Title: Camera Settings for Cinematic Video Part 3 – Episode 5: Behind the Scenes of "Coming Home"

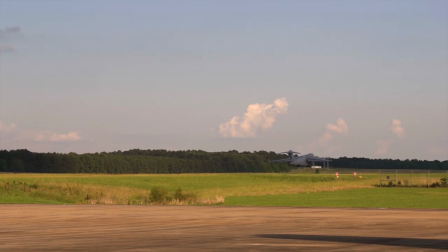4:18 Moving on to the shots at the airplane, I had to plan the shots to match up with the shots at the house for the transitions,
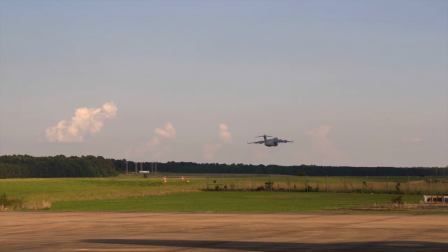4:24 so I took screenshots of the transitions in each scene so I could frame the shots here to match up with them.
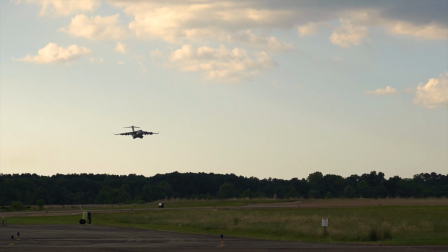4:30 I only had one chance at getting this approach to landing so I tested where I needed to be based
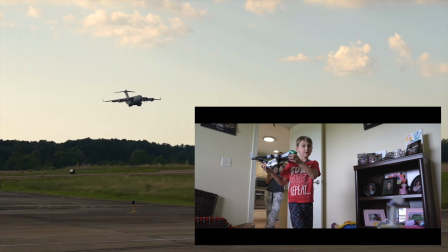4:35 on that screenshot with a few airplanes that landed before this one and then got ready for their approach.
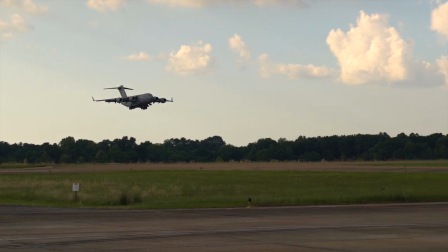4:41 This shot was taken at about an hour before golden hour started and I used a
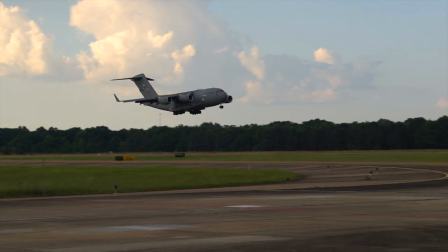4:46 polarizer filter and I believe the aperture was somewhere around f16 to compensate for the light.
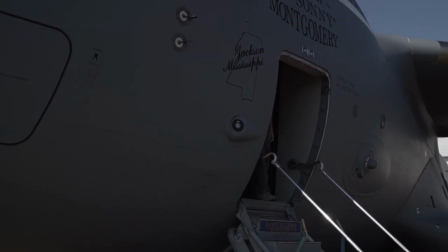4:52 Earlier that morning I filmed most of the scenes inside and around the airplane. I first filmed my buddy in this shot so he could see how I wanted it to look.
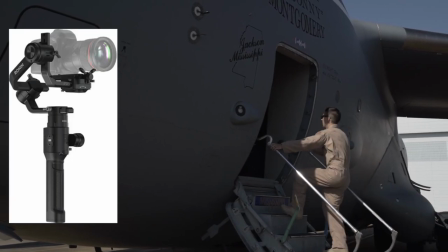5:00 I was using the DJI Ronin-S, the lens at 35 millimeters, and a variable ND filter.
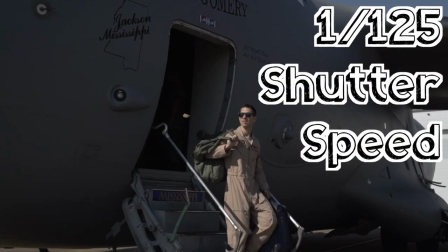5:06 I also shot this part at 60 frames per second and one 125th on the shutter speed, so I could have the option to slow it down.
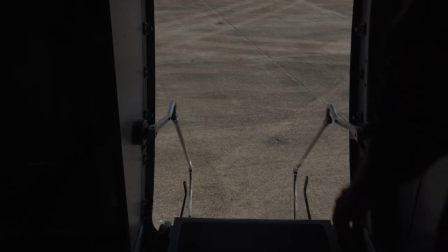5:14 After we went over the shot we did a few takes to see how it looked. Then we moved up into the airplane with the same camera settings to get the shot of me walking out.
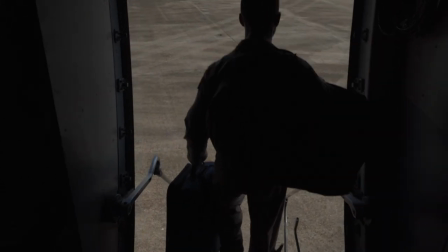5:22 After I showed him what I was looking for we tried it out with me. With this first shot the pitch mode was locked so you can see I sort of walked below the frame as I was leaving,
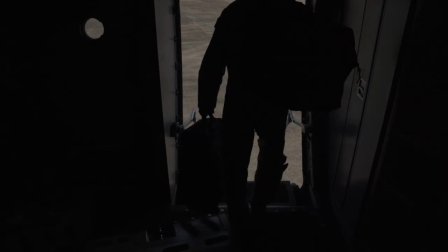5:30 so we reframed it so that it would follow me as he angled the gimbal down and it worked much better.
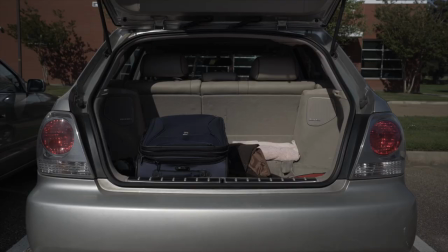5:38 I used my tripod for this shot later that afternoon before I got the shots of the airplane landing.
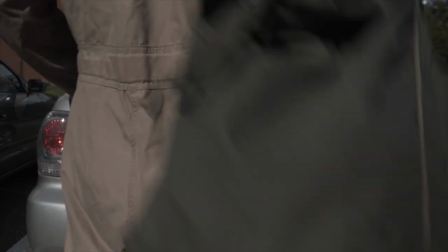5:43 I was at 35 millimeters initially with the variable ND filter and using autofocus, and you can see that it's way too close.
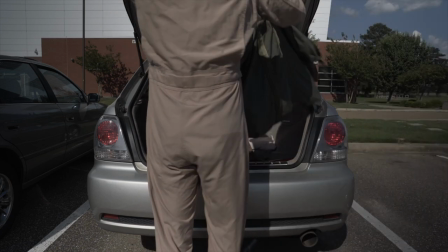5:51 So I switched to 24 millimeters and it still ended up being too close,
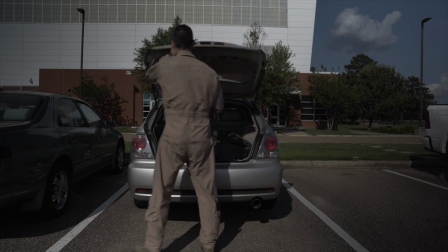5:55 so I moved the tripod further back and then it worked a lot better. and here's that sequence.
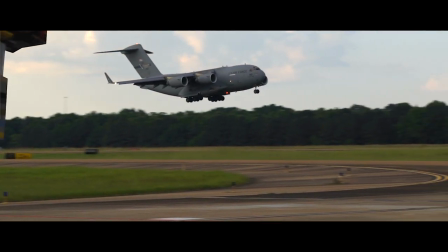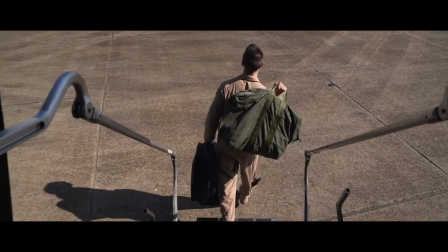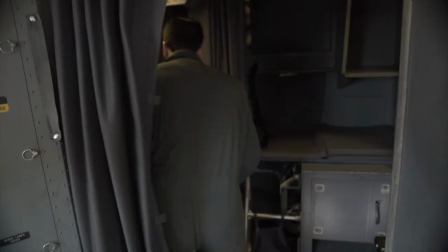6:13 With the rest of the shots in the airplane we use mostly natural light with some airplane lights and I did the same thing with framing
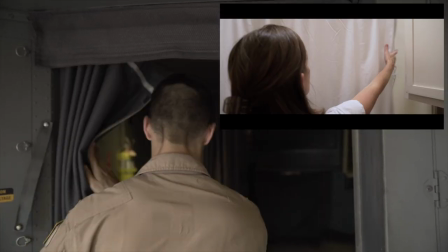6:20 it on my friend with the screenshots to show him what I was looking for and then switching places so we could get the shots.
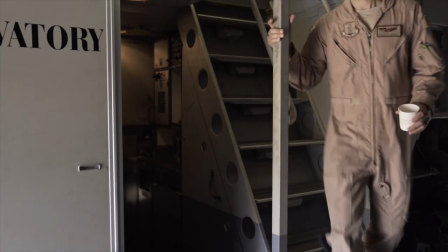6:26 You can see with this first take that it was way too bright on me because of the open door on the plane
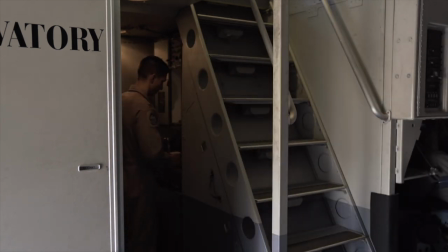6:31 which wouldn't naturally let in that much light while flying because there's only a small viewing hole there.
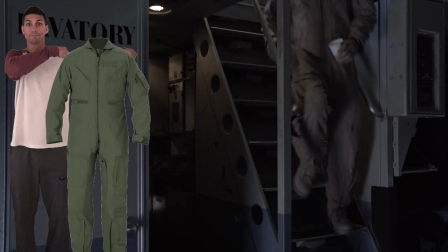6:36 So I had my buddy stand there in the doorway and hold up my extra uniform next to him to block most of the light and it worked pretty well.
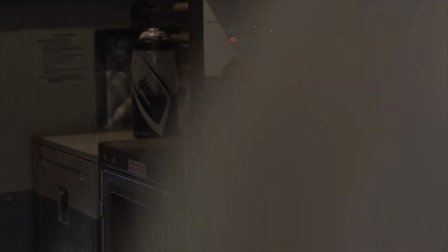6:43 And for this shot I zoomed into 70 millimeters on the tripod and used autofocus.
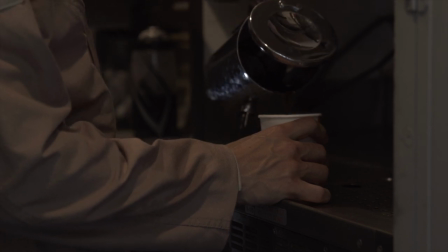6:49 Once I got into position and grabbed the cup I had my buddy use the touch focus on the screen to make it focus on my hand and stay there for the rest of the shot.
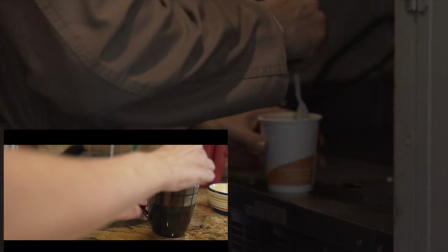6:57 And here's how that sequence turned out.
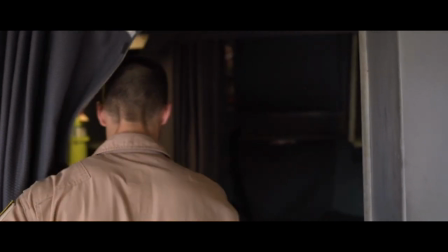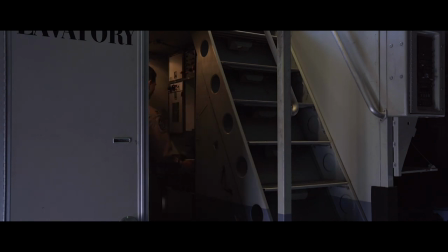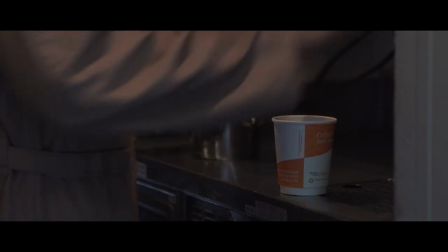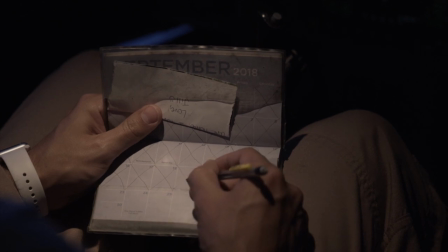7:17 These shots were pretty much the same with showing someone the framing.
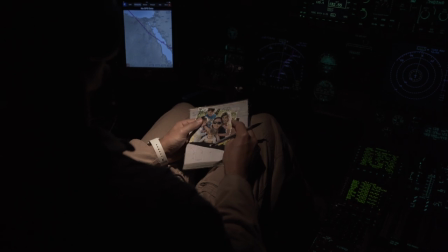7:20 I used the overhead light that's in the airplane to light the calendar, and here I exposed for the sunrise so that I would be mostly a silhouette.
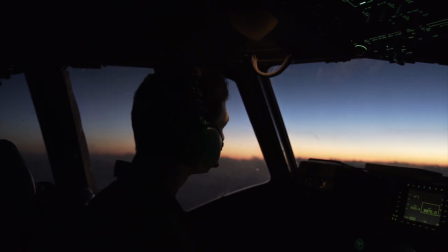7:28 And here's the original version of that sequence, but
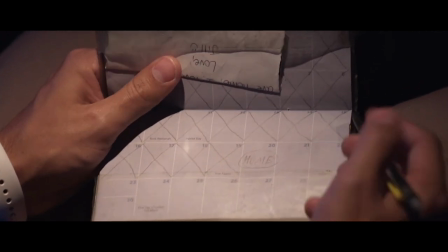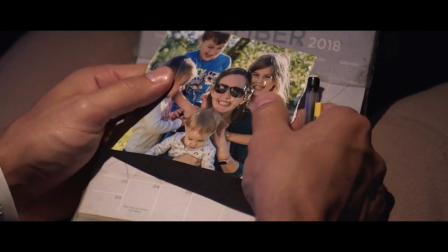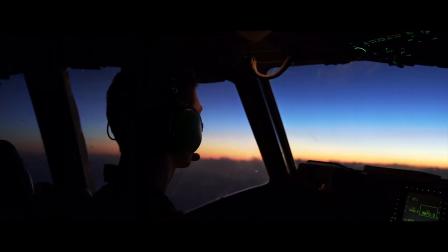in the edit it felt like it was missing something, so I decided to add this last scene to show the kids being sad when I initially left home. Alright so we're here filming one of the last scenes. It's something I wanted to add after watching it, just an insert, kind of a throwback to leaving the family. And so we found this little area behind the house we're staying in out of town right now. It's kind of similar to what we were filming in for the house when I come home. So it pretty much works together. But what we're working with here is all slow motion shots. I'm doing 60 frames per second. And then instead of doing the normal double your frame rate, I want it to be more of a blurry look.